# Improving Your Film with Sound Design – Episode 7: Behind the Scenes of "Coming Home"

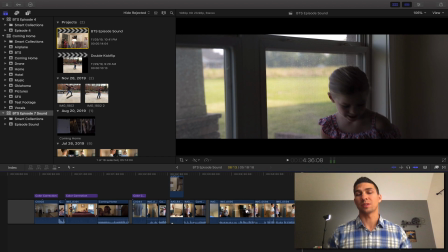(4:10) Yay.
But when someone's watching this for the first time, they're not looking for that type of stuff. And you just see her head turning and talking, and it looks like she's saying what was actually said. So it works out. You just gotta judge for yourself how much you can dub over and where it'll work out.
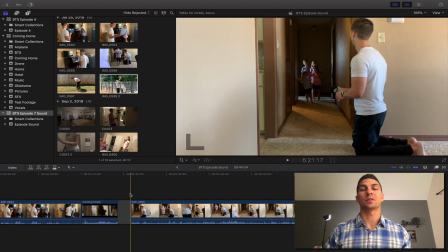(4:27)
So next up is sound effects, and there's multiple ways of going about this. You can record them for yourself with your own devices, and that can be pretty time consuming depending on how big your project is. Or you can get an online service, like I have Audio Blocks, and I did use quite a bit from that, but I did make some of my own for this.
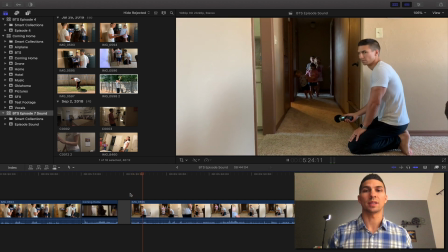(4:44)
For example, when the kids were gonna be running down the hall saying Go ahead. that I'm home, I wanted to get their footsteps.
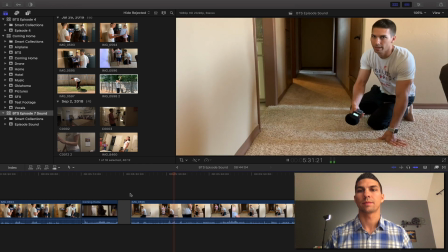(4:53) Come back. Come back.
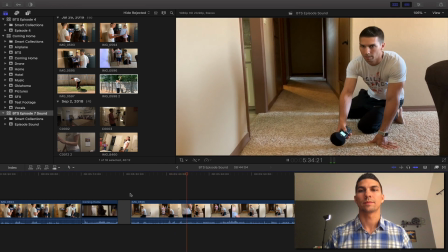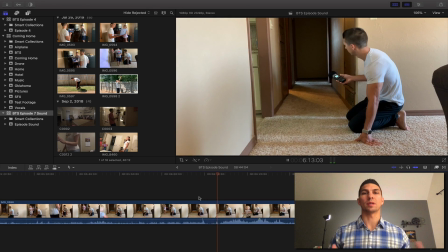(5:00)
And then also here I was having them yelling "Daddy's coming home" like they were going to do in the video.
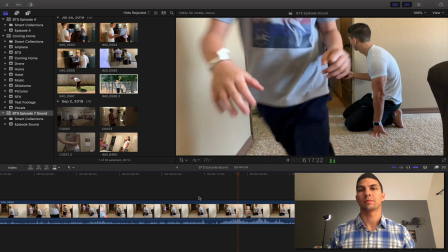(5:04) Daddy's coming home, Mom. Daddy's coming home.
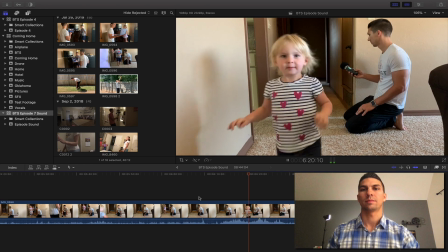(5:09) Daddy's coming
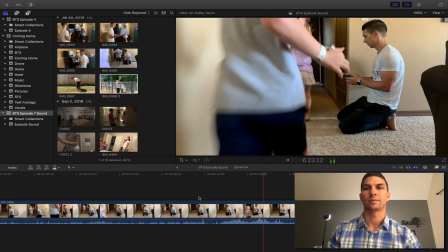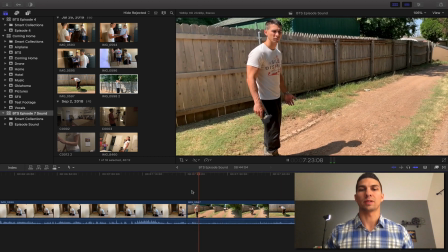(5:16) home.
And then I was also out getting sound effects of walking on gravel, grass, different things we had in the video,
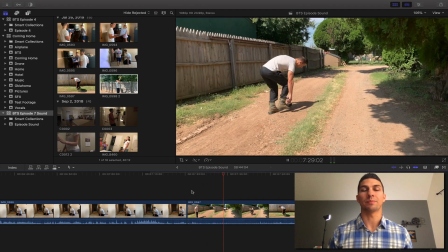(5:22)
and you can feel kind of dorky doing this sometimes, but it works really well because it's the exact sounds you needed. I was looking for some footsteps with boots and couldn't really find something I liked, so I went out and made my own.
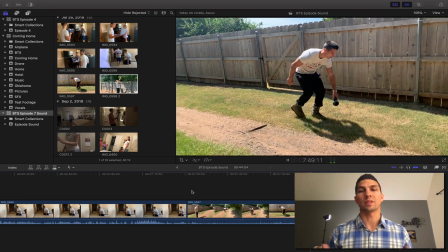(5:34)
And that's what I did for my process in this. I would check to see what sound effects they had that I liked so that it'd be less work for me recording my own,
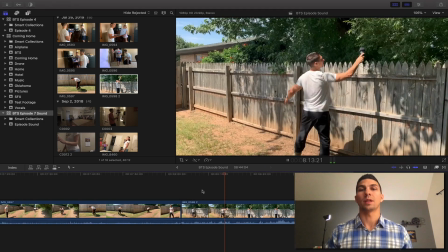(5:43)
and if I didn't find something I liked, I would go out and try to make my own. And again, here I wanted to have some ambient sounds because a lot of the video was outside,
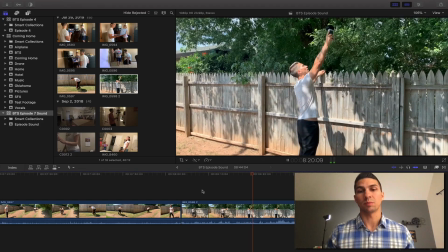(5:50)
and that way I could just overlay some of this to have some good audio tracks of wind and leaves and that type of thing.
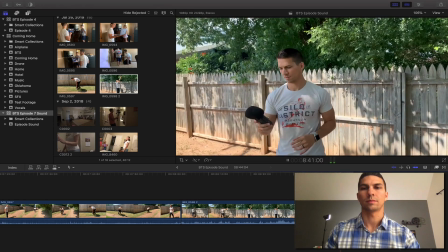(5:56)
Ambient sounds are always good to have. So let's go back over to the project now.
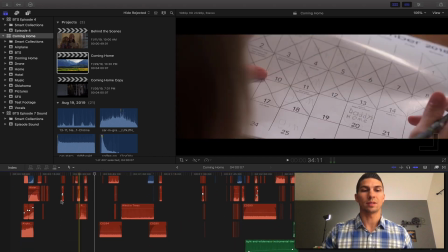(6:06)
And you can see all the sound effects I have here. Everything in red is what I've added to the project, and all the blue is
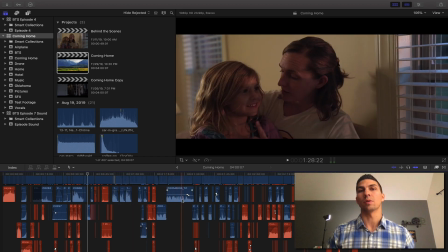(6:15)
mostly audio from the camera or what I got from the other microphones while we were filming.
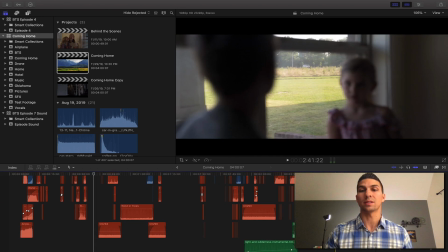(6:21)
So just taking a look at this, you can easily see how much stuff is added.
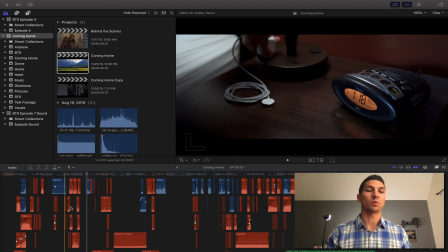(6:25)
It looks like it's kind of overwhelming at first, but the way I did this was I went through every scene and listened to it with no audio at all.
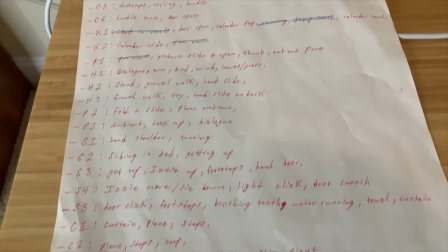(6:34)
Took a piece of paper and wrote down the sounds I think I would hear from what's going on,
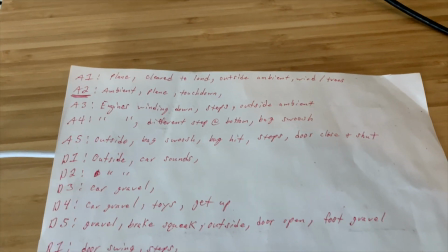(6:38)
and then just started one scene at a time going through adding those clips until it sounded just right.
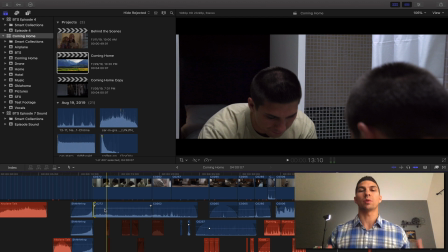(6:44)
First off, with this scene, if I was just to play it for you with what I got out of the camera, this is what it would look like.
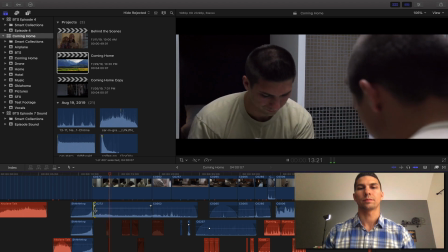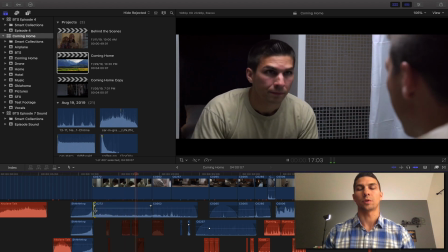(6:54)
Or sound like.
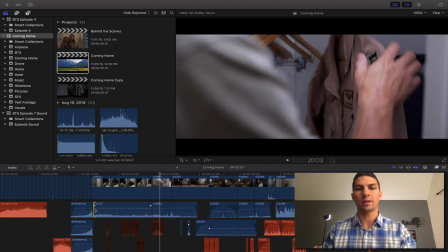(6:58)
So nothing really wrong with that, it's just not very immersive.
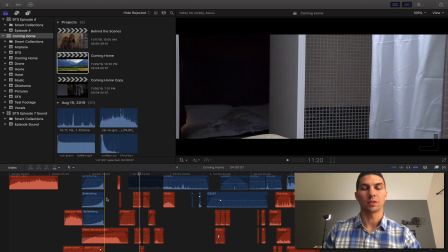(7:03)
And then I have a bunch of extra sound effects that I added, like this running water, so it's a more intense sound.
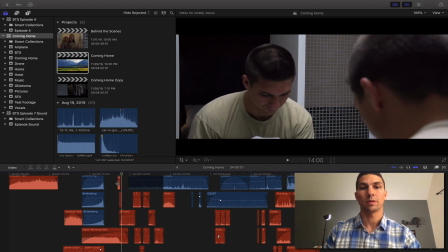(7:12)
I found some squeaking sounds, so it's just, you can really hear that the water's turning off. And then I recorded extra sounds of just rubbing a towel on my hands.
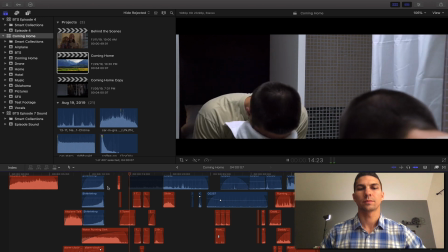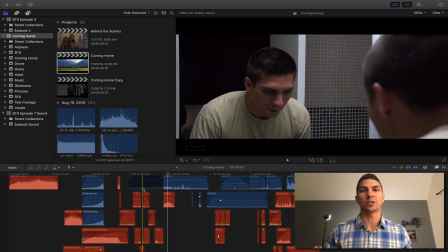(7:33)
So you can see that it adds a lot more. You can control each sound individually instead of just having one recording with all these different sounds. I have one recording for the water, one for the squeaky faucet, one for the towel, and I can adjust all the levels accordingly just so that each one kind of has its own sound space.
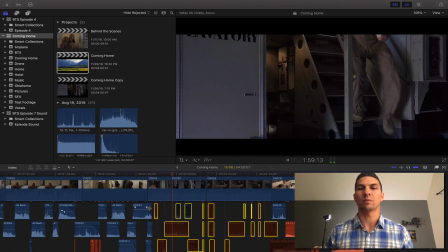(7:51)
And again here, this was all filmed on the ground, but you still hear noise from the airplane, and you can't really hear anything else from what we filmed.
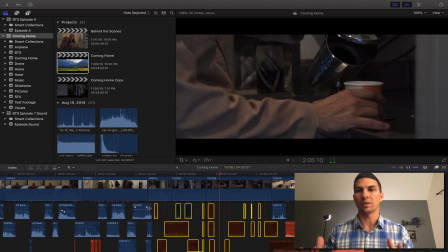(7:58)
So I went through, looked at all these different things, and then started adding in sounds. And I left the airplane sound in there and was able to control it how I wanted.
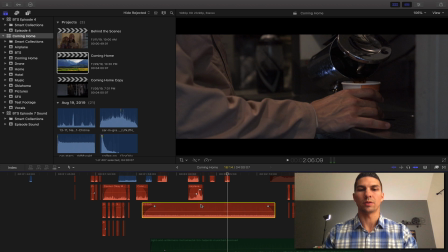(8:07)
So I'm going to turn that off and turn the other sounds on so you can go through and hear these different things.
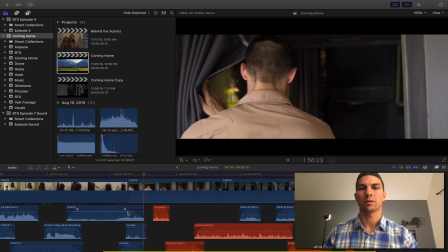(8:15)
So I did a curtain right there, footsteps,
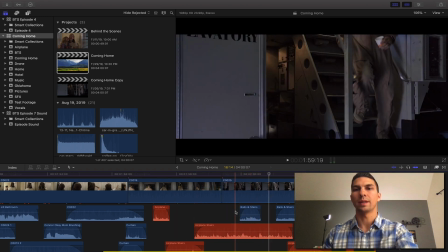(8:24)
and even that rail, when my hand hits it, made a sound here where you can hear the rail. And then again, my hand sliding off the rail. More footsteps as we walk over there.
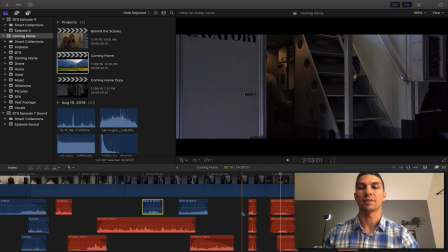(8:37)
And then here, I have a sound of the cup being set down.
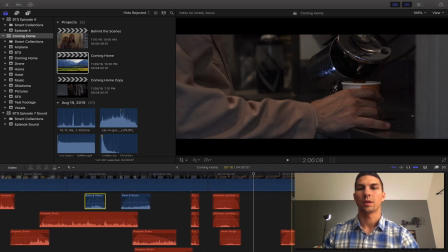(8:43)
And here's some examples of the sounds I use for that with the coffee. So I have here, this is dishware sounds, and
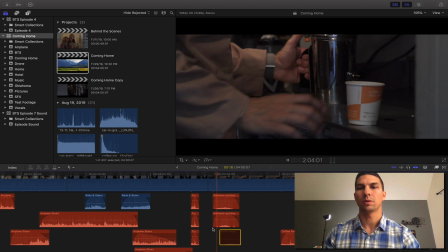(8:55)
so you hear that is a saucer being dragged across the table. And then underneath that, I found this mailbox sound. So just another little squeak, and you put those together. And it's just those things, it just makes it so much better.
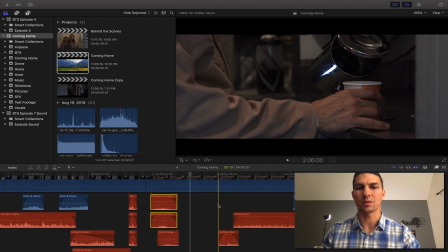(9:12)
Once you put them all together and you hear it, you just think, oh wow, that sounds a whole lot better. And then have the coffee being poured. And then again, I have another hinge sound and mailbox shutting for when this gets closed.
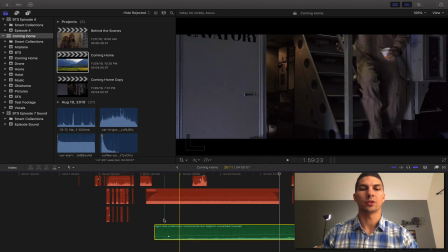(9:30)
And then you put all these things together and it just makes the whole thing a more immersive experience.
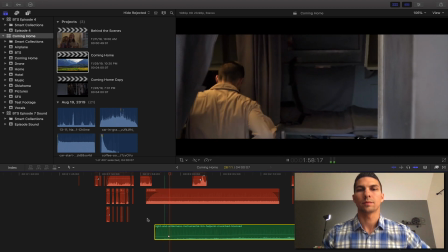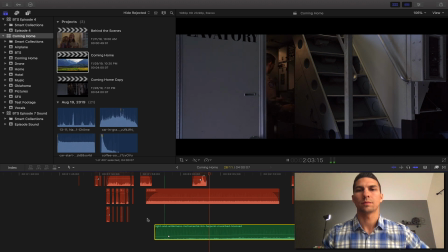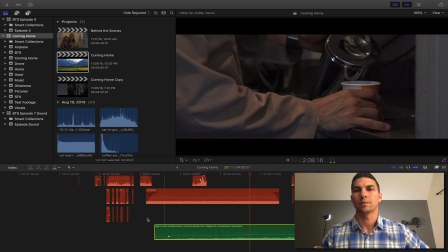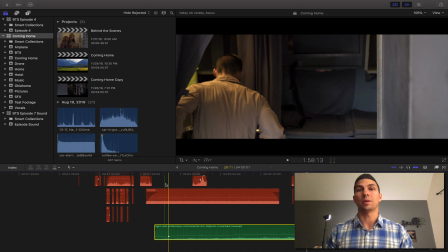(9:50)
And I'm not gonna lie, this can be a very painful process and really boring, and it's really one of my least favorite parts of the filming process, especially when you're doing all the work yourself.
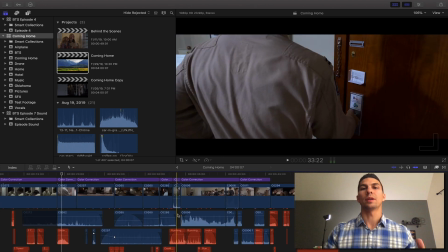(10:00)
But once you start getting these things together, it just really makes a huge difference. And then again, here you can also use sound effects to help with your transitions and editing.
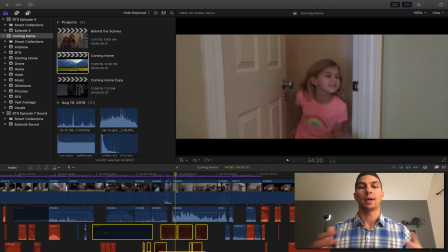(10:09)
For example, if I just played this next clip, how it was filmed, it would sound like this.
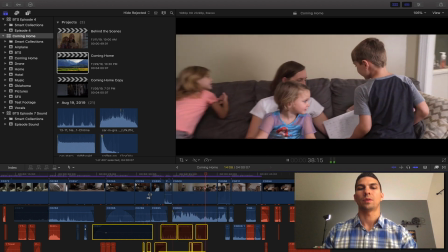(10:19) Daddy's coming home. Mommy, Daddy's home. Really?
Which is fine, we still have that nice transition with the door opening and the other door opening.
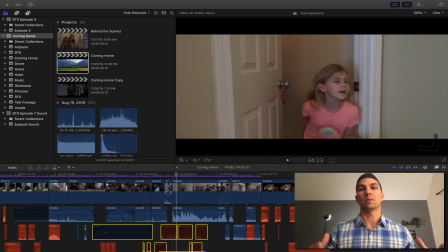(10:27)
However, what I did was recorded a couple more times of them saying Daddy's coming home and layered them so it sounded like they were coming from far away and slowly fading in, so that as we're moving from about here,
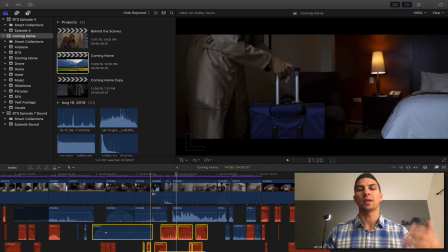(10:40)
you start to hear their voices fading in as well as footsteps, and this is how it sounds.
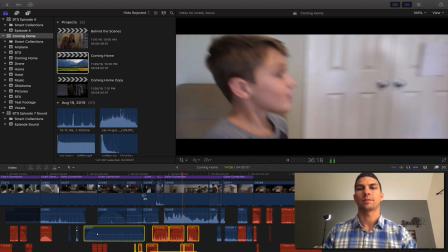(10:47) Daddy's coming home. Mommy, Daddy's home.
So you can see that it really adds a lot.
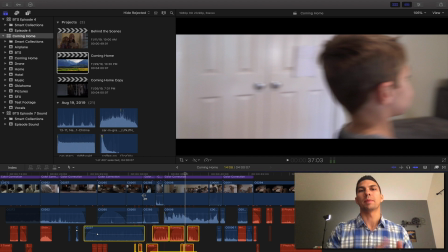(10:52)
It helps pull you into what's about to happen and then makes that scene of them coming out the other side of the door make even more sense.
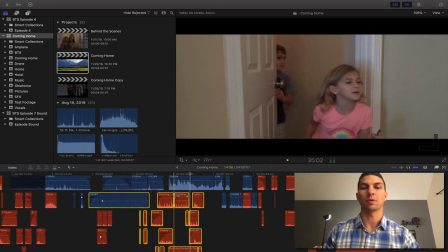(10:59)
And as I was going through this part, this can be pretty time consuming,
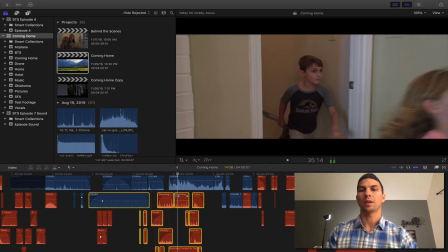(11:04)
but what I did was go through frame by frame and watch when each of their feet would hit the ground,
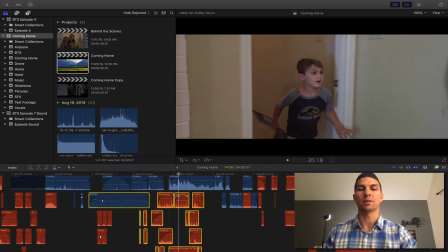(11:09)
and then tried to line up these different footsteps with that.
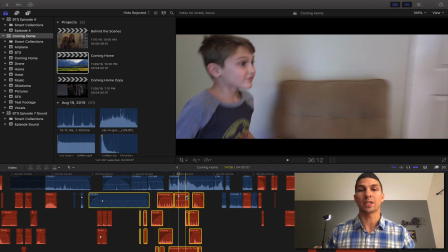(11:13)
So I'm sure no one would be looking that closely to see if they match, but for me, that's just, that extra work really makes it sound good.
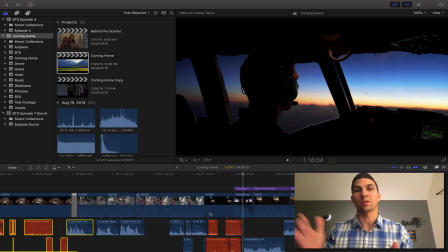(11:20)
And the same thing here in this next part, you can hear the voices starting to lead up for audio transition again to the next scene.
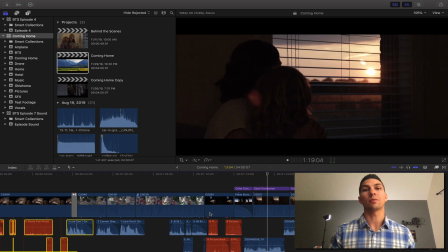(11:28) I want my daddy. I know, sweetie.
And to me, that really helps when you have a little fade in of the audio to help draw you into the next scene, especially when you're going back and forth between these two settings like I did in this film.
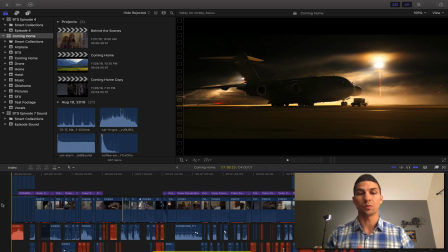(11:40)
And once you get everything in, all your sound effects you want, then you have the process of editing that, because you're not done yet. So you go in, listen to it, see what you want to change, if you need to change any sounds, and then get some time off, go back, listen again, adjust levels to blend everything together.
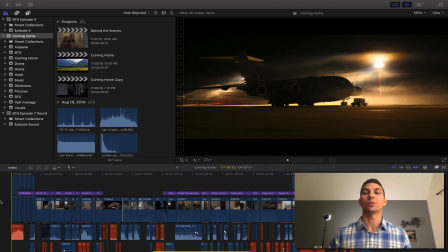(11:57)
And it really does take a long time to get it down just how you want it, but once you do, this sound design adds such a huge amount to your video. It'll sound so much better, it'll be so much more immersive, and the extra time you take will really make a difference in making your film stand out,
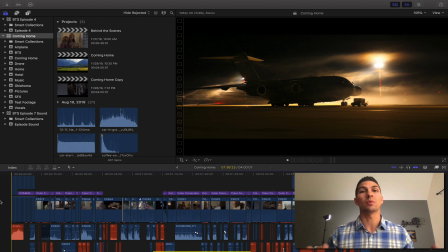(12:13)
because sound is one of the things that a lot of people ignore, but is one of the most important parts. And that's my process for capturing audio for a film.